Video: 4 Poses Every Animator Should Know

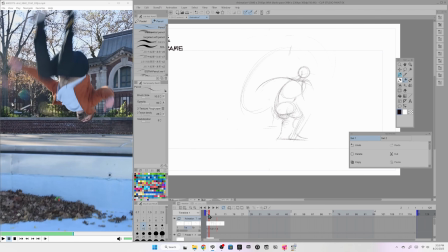So as you can see, with keys and extremes, the animation already has a very nice bouncy mechanicalness to it. These poses are so easy to remember. You're committing these 4 types of core drawings to memory so that you can animate from imagination, which is straight ahead, okay?
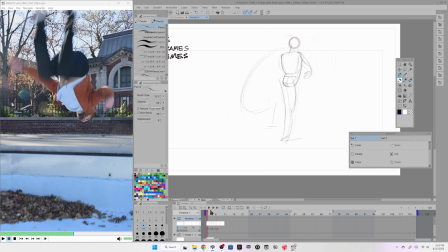So pose to pose is the key to mastering straight ahead animation. Don't forget that.
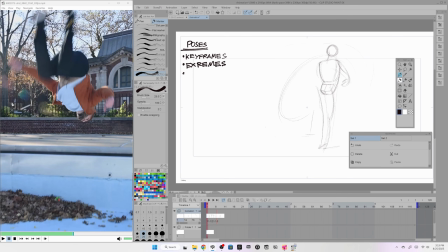Third type of drawing I want you to know about, the third type of pose, is the breakdown. Now this animation, I see that it looks really good just with keys and extremes, but don't forget that the breakdown is also an important frame as well.
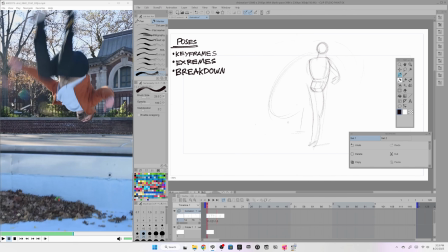And I think the reason is because one of the keyframes actually is a breakdown. Remember, keyframes can be an extreme, a breakdown. A breakdown is not a keyframe. An extreme is not a keyframe. But a keyframe can be either or because they tell the story. We really don't know what the keyframe is going to be until we watch the animation.
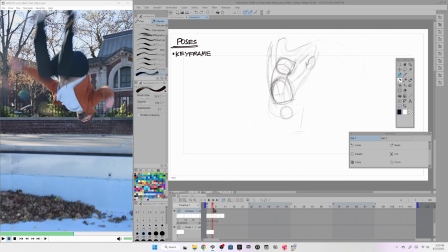So the reason I think that this animation looks so good just with the keys and extremes is because this frame right here, this mid-air frame, is actually a breakdown. Why? Because a breakdown is a transition between our two extremes or keyframes.
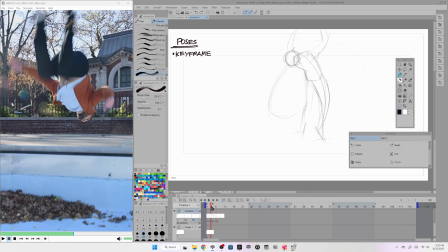It's just a transition. So from here, there's a stretch to another stretch, stretch to stretch, breakdown is in the middle. Now, a breakdown, we're not totally going into timing and spacing just yet. We're bridging the gap from mechanics to timing and spacing so we can still add some mechanical elements in there.
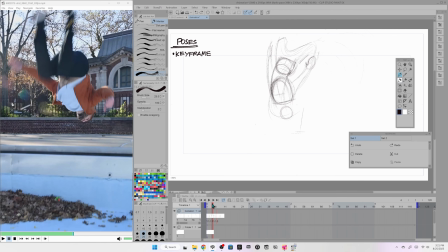One thing I want to try, I don't know if I'm going to keep it yet, is I want to add this frame right here, as you can see to the left, because I want to show the viewer how the legs get from this midair position into this
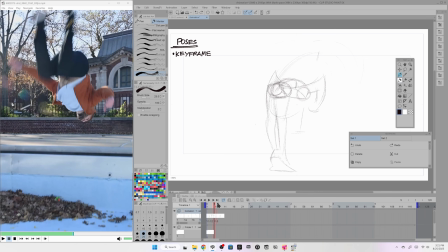stretched downwards dive position, okay? So I think a breakdown is the perfect blend between transitioning away from the mechanical part of the animation and into the timing and spacing without being too much of either.
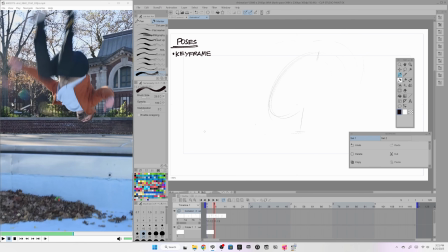Does that make sense? Let's try it. And I'm going to treat this somewhat like an in-between, spoiler alert. That's the last type of drawing, by favoring this head position right here, okay? So I'm just going to favor that a little bit. So put the head right there, and that's the way it is on the
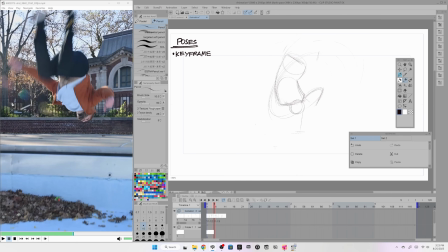reference, because sometimes a pose you like does not work in the composition and you got to get rid of it. But I hope we get to keep this one because I really think,
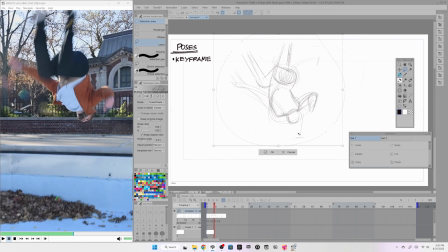I mean, look at this arm position, really cool stuff right here. This way maybe, yeah, maybe it's more to the left than I think it is. Yeah, you see how that brings the legs up and then you can see them kick down. It just makes the whole thing more a little bit easier to grasp.
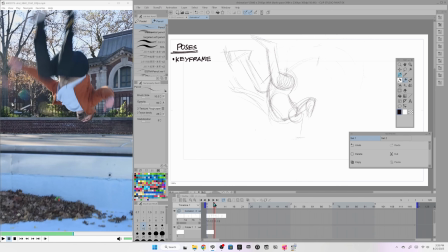Now that's a pretty quick frame, I imagine. You know, could just be the way it's drawn that doesn't look right. As you get closer, these drawings get a bit more dangerous. You got to make sure they're accurate because they can really ruin your animation.
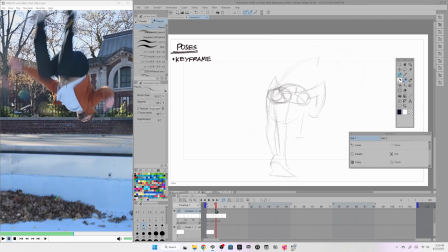I think that's good enough for now. In the cleanup, I can definitely do more to it to make it look a bit cleaner. And then the last type of drawing you need to know about is the in-between. In-between. Or just call those,
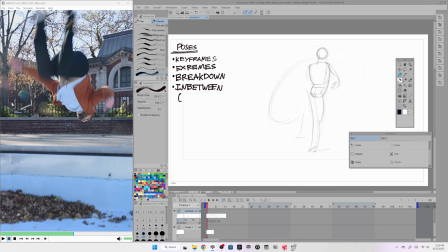or just tweens for short. Okay, now that's where we get our timing and spacing in full measure. So we're gonna go back to the motion path that we drew. This can serve as our timing chart almost.
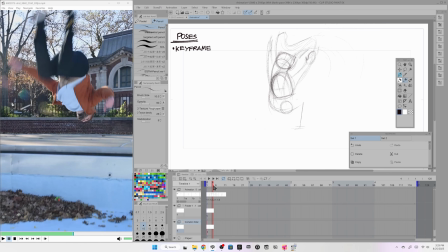So we don't really have the timing for these poses yet. Yeah, that's a dangerous pose. I might have to nix it. Might have to get rid of it and give it over to an in-between. Yeah, so the in-betweens are our final movement drawings, okay? So now we can plan those out a little bit better.
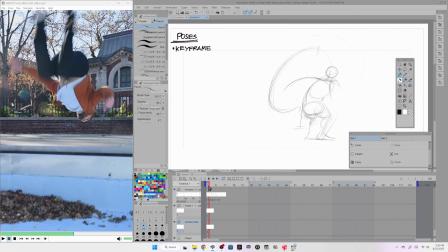Now we have this great motion path. So we kind of have this here, what's between here and here. I think going downwards, right? Going downwards. You know, just your typical speed up.